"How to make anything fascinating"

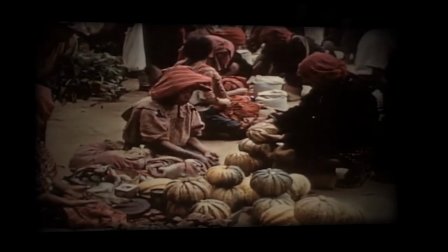Now, in order to pull off this big idea, we have to do a little bit of sleight of hand in the second act.
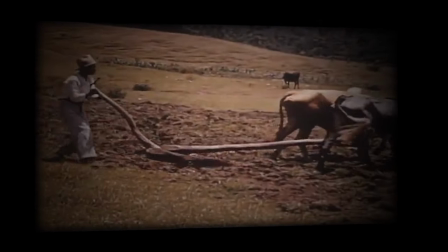I need you to believe that the Guatemalans are all communists. How do you do it without deceiving people?
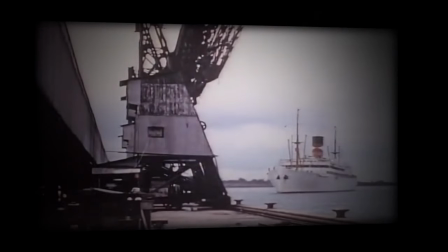Well, here I just present the story solely from the American point of view.
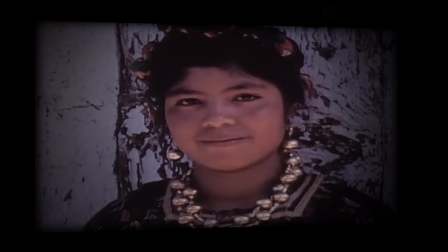And they did believe that Guatemala was full of communists. So it's the truth, but just from one person's point of view.
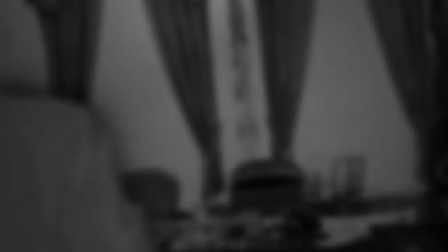It's something that I think is really important in non-fiction storytelling,
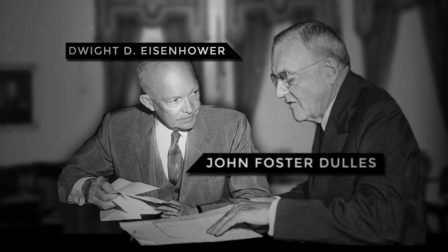withholding information and sometimes even deceiving in order to make the truth more powerful.
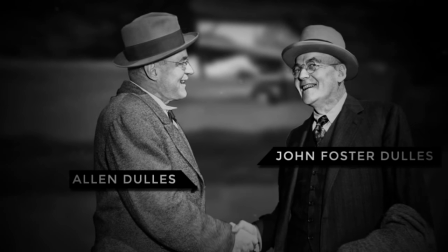Very few makers of factual content think this way, but I do think it's really effective and a lot of my experiments in video essays are about pushing the boundaries of this idea.
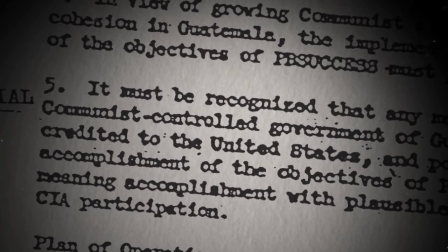To remove a democratically elected president...
These are the actual CIA documents for the operation, which are on the CIA website.
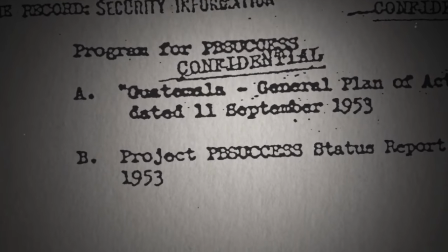Did the Dulles brothers think they could pull it off? They must have done. They called it Operation Success.
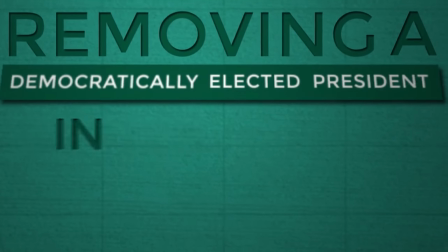And again, another mid-act pace change here, in real contrast to the atmosphere of the scenes before and after.
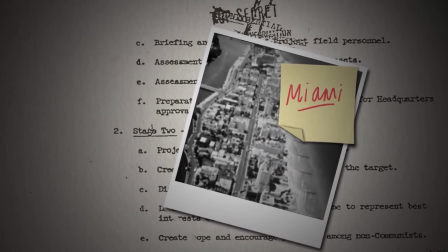I needed to explain this CIA operation without taking up too much screen time.
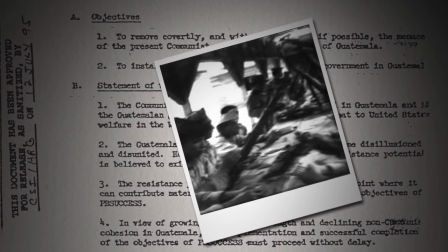So at least this kind of approach to it gave me the chance to talk fast.
...mercenaries and stash them on the border.
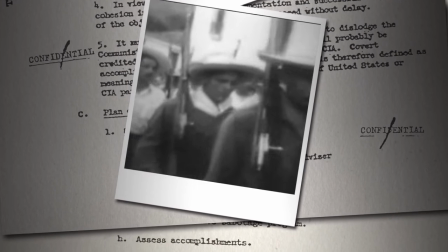Step three, announce on the radio that an army of thousands of well-trained soldiers has just invaded the country, even though they haven't.
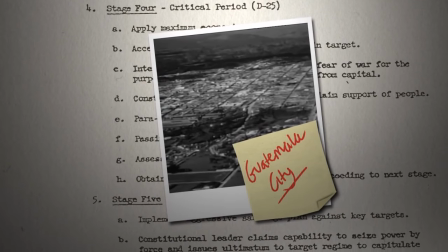Step four, send a few light aircraft to strafe the capital city and scare everyone into running away.
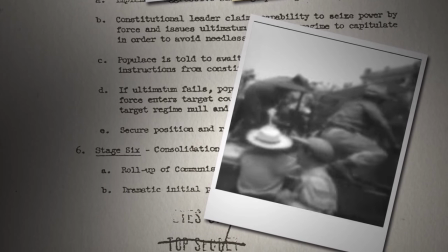Step five, keep up the radio broadcasts and announce that your made-up army is marching towards the capital.
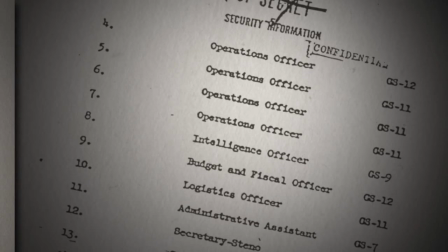This is all just done in After Effects.
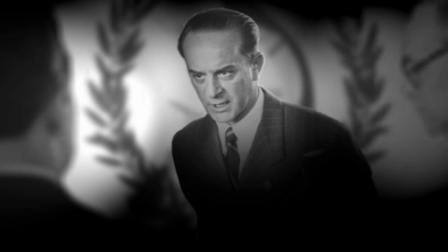And a nice use of, again, using light here to make a photograph say more than it should do.
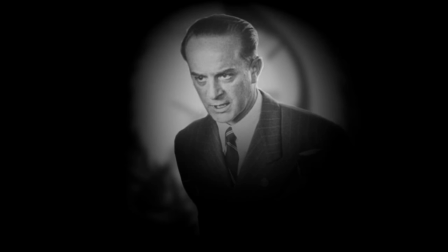He fled from an army that never even existed.
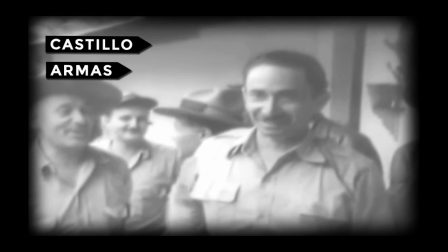In his place, the CIA installed this guy. happy to do as he was told and definitely not a communist and here's the big reversal
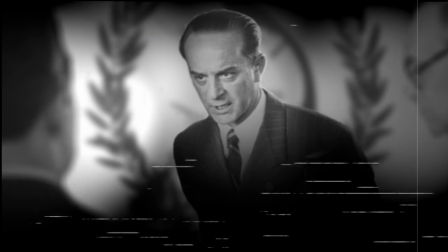I do think I probably used the VHS rewind device a little bit too much I'll have to not use that again
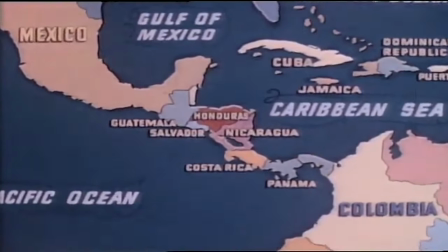now this scene coming up took several attempts to get right so I want the audience to piece the puzzle together themselves using the
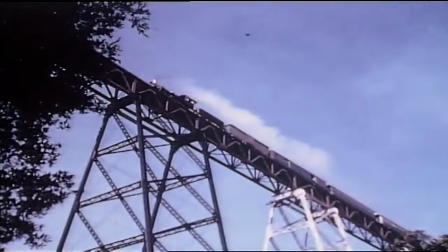clues that I've scattered through the story so we see this five shot sequence again this is the one we saw in the first act we also hear the vibraphone sound
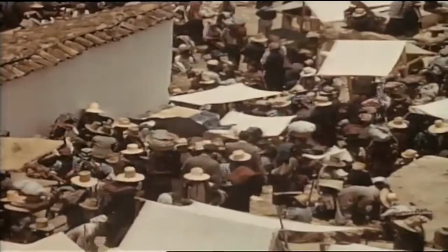effect beneath it a direct repeat of the same moment from act one And then the banana land voiceover punches it home, I think, hopefully without being too obvious. And in the first bit of irony, we now view these people, who we thought were communist baddies, as victims.
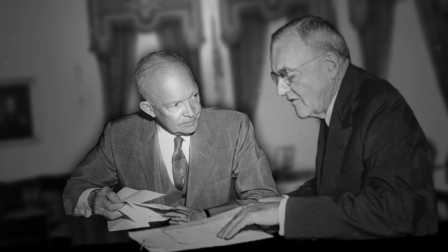And here, I just love how a simple slide with one word on it can advance a story so much, narratively and emotionally, if you set it up the right way.
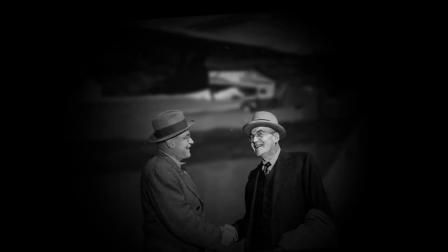I've become increasingly fascinated, actually, with the power of repetition in film as a narrative device.
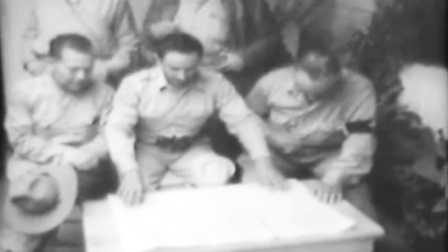And in this film, you see lots of it. It's all set up and pay off.
Thomas did as he was told and gave United Fruit all their land back.
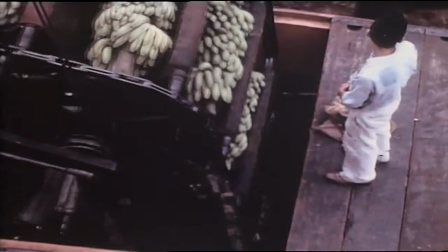And so the bananas kept on coming, as convenient as ever, and still cheaper than apples.
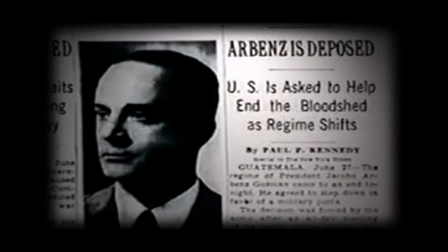And here is the final payoff, and the biggest one emotionally. So it's all leading to this idea that you hear the song again,
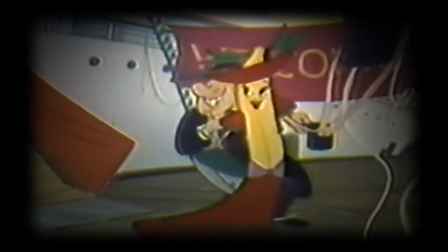but now with the new information that you've learned since you heard it the first time, it now has a much more negative feeling.
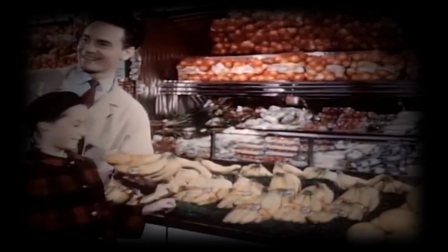there's a particular edit coming up where this one here where the picture aligns with the lyric flecked with brown and with a golden hue i initially
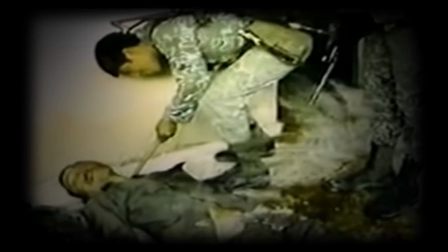didn't want to do that edit it seemed a bit too crass and obvious um but i think actually in the end it really hammers home the message
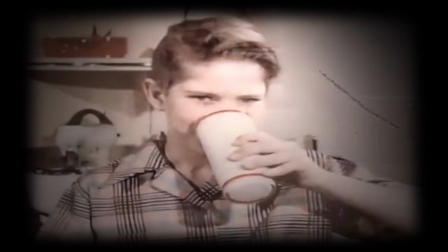so i'm glad i've changed my mind on that but i tell you what i was so sick of this song by the end and
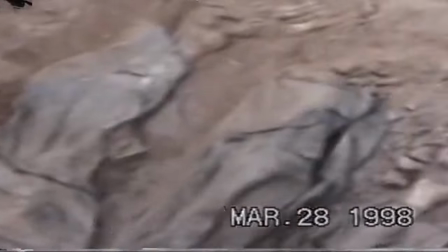this last scene then it's all one single shot and kind of brings the story up to in the
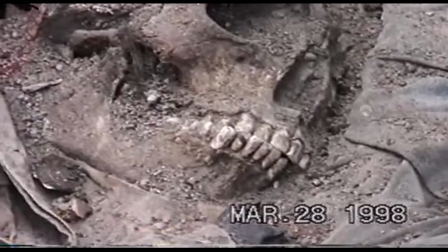modern day shows us kind of the kind of worst
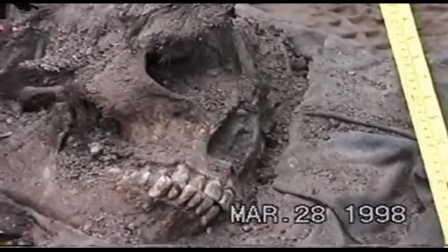consequences of our love of technology and hopefully provides
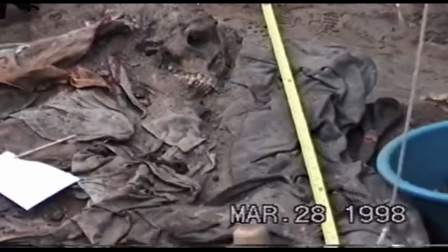the moment that's really essential in any story to reflect on what it means.